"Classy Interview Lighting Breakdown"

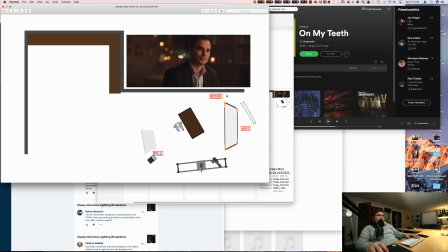36:46 They flew this floor lamp in because this is a big like emergency exit black door, and so they covered it with a lamp so you can't really tell that it's there. And then it was the same general plan. Camera is at about a 45 degree to our talent with room to dolly back and forth and get some different frames.
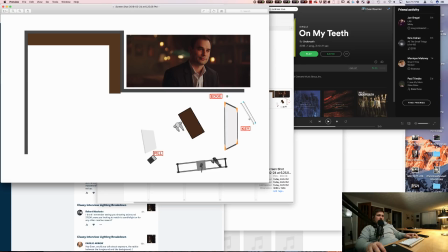37:02 Our key is this silk with 2 fanned 4-foot quasars into it, a little on the warmer side. Then we have an edge light pushing a little bit cooler to help cut that inside edge of the talent. We have a little bit of fill, just managing the shadow side of the talent,
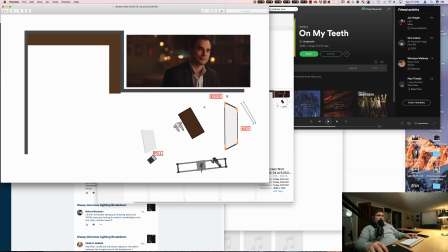37:21 and then we're just playing with practicals and moving candles around to keep the background interesting.
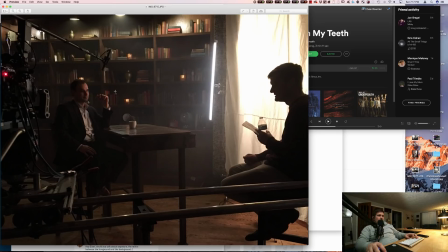37:28 So you can see here's our edge quasar, just sort of giving us a little bit of kick, being a little cooler.
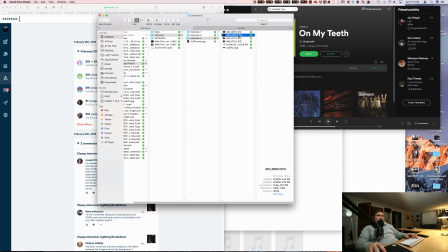37:37 These are all shot on a 50. I think I said that already. Outside stuff shot on 35.
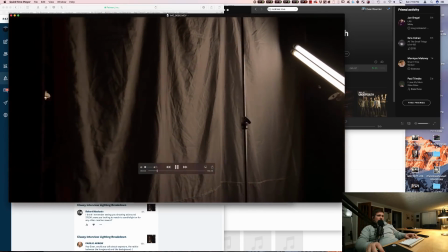37:41 Here you can see the position of these 2 quasars sort of fanned across.
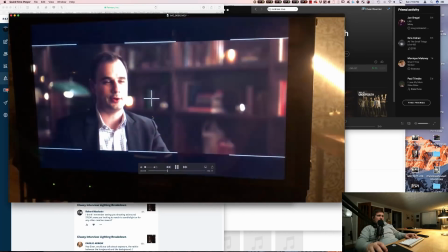37:49 This is what we're looking at on the monitor.
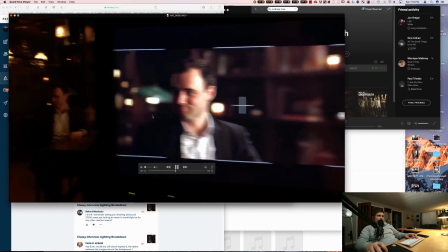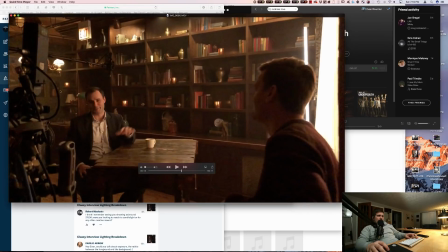37:57 Yeah, we turned these back practicals on to just raise the level in this room a little. I think we fanned those 2 like desk lamps that you saw in the first interview back into this near side wall that you can't see, so they would bounce back out into the room.
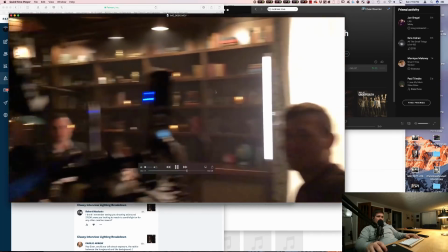38:10 And then far side, slightly cooler quasar.
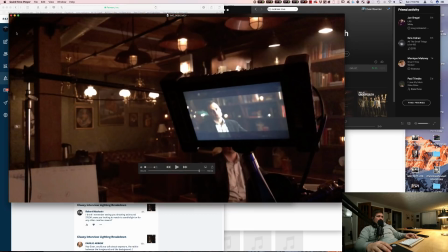38:15 Turned the overheads on above him a little bit just to help pick up the shape in these bookshelves a little bit.
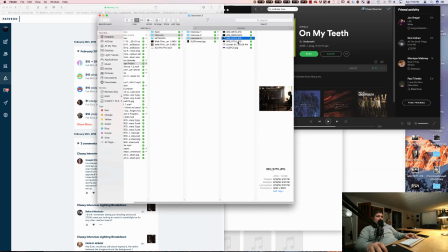38:22 That was pretty much it. It's a pretty simple plan, people.
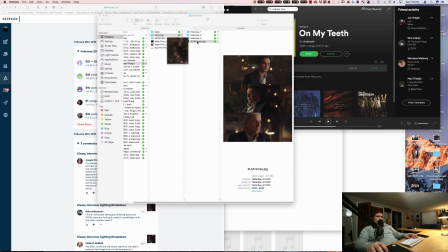38:27 So, I mean, some of the things that I can say you would want to keep an eye out for if you were looking to do something like this
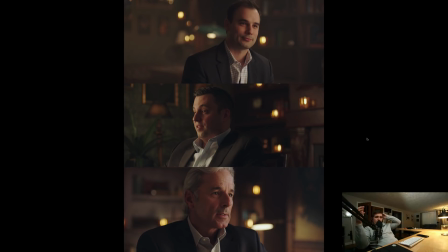38:34 are you sort of need a space that has darker walls. It doesn't have to be dark because you can light around it, but you need some tones in there. And if it's just like white walls or really light walls, you're going to have a hard time creating shape. It helps if there's objects you can put in the background, whether plants or books or candles or pictures.
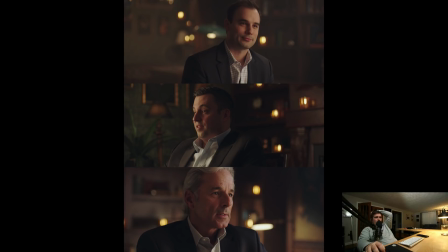38:52 There's a lot of depth in here and texture because of background objects. So really a ton of this look is carried by production, finding a good location. But then once we get into there, we went with a 50, which gave us enough compression on our background that our subjects would pop out,
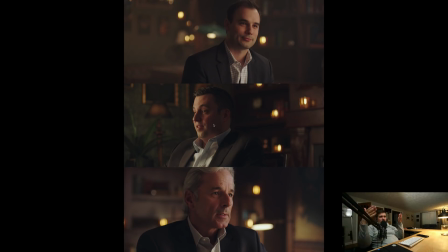39:09 but let us see the space enough that it wasn't just like a talking head on bokeh. We far side keyed everything warm and then added a little cool layer on top of it just to help it pop a little bit, and then managed our contrast level using soft fill sources.
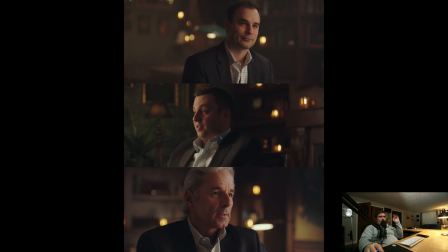39:25 You have to use big soft fill sources so that it's not black, it's not too dark on the fill side, that you can see just a little bit. And so we managed that inside level using soft sources like that, and using bigger sources slightly far away, like using our 8x with 2 quasars into it.
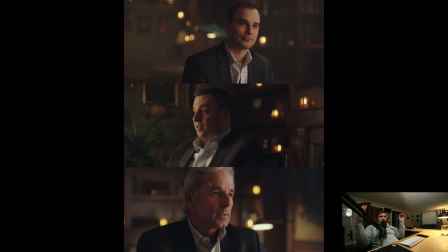39:43 Though it might give us the same softness as 1 quasar up close, it gave our talent a little more space to not feel so confined and lit. It gave our director more room. It also makes it so that, due to the inverse square law, which we haven't super gotten into,
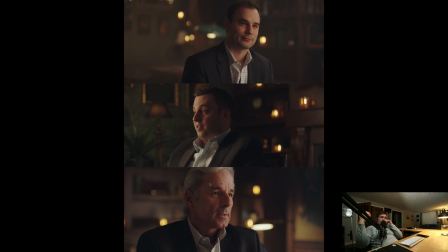39:57 but if there's a light up close and they're moving, they'll sort of move and get a lot brighter and darker just due to a little bit of movement. But when the light's further away, their movement has less effect. So by doing a bigger source farther away, we stay soft
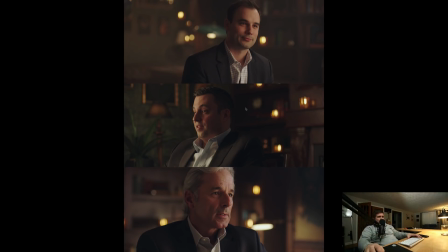40:14 without getting too funky with anything else in that sort of department. We didn't really have to deal with negative. Other upside of darker walls is that you'll usually get some return, so you do get fill coming in off of them,
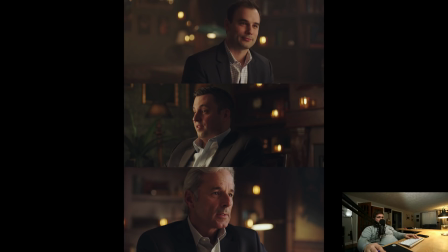40:29 but you don't have too much fill, so we didn't have to really use a lot of negatives to help shape these sorts of things.
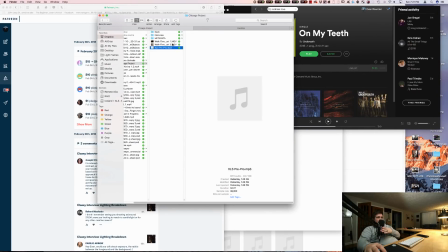40:36 I highly recommend digging into the process and the conversations in the pre-pro call and the walkthrough, because those are pretty critical.
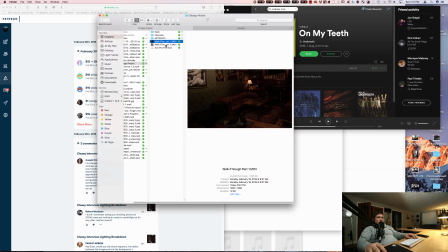40:43 We set ourselves up for success during the walkthrough by deciding to shoot closer to the windows at the end.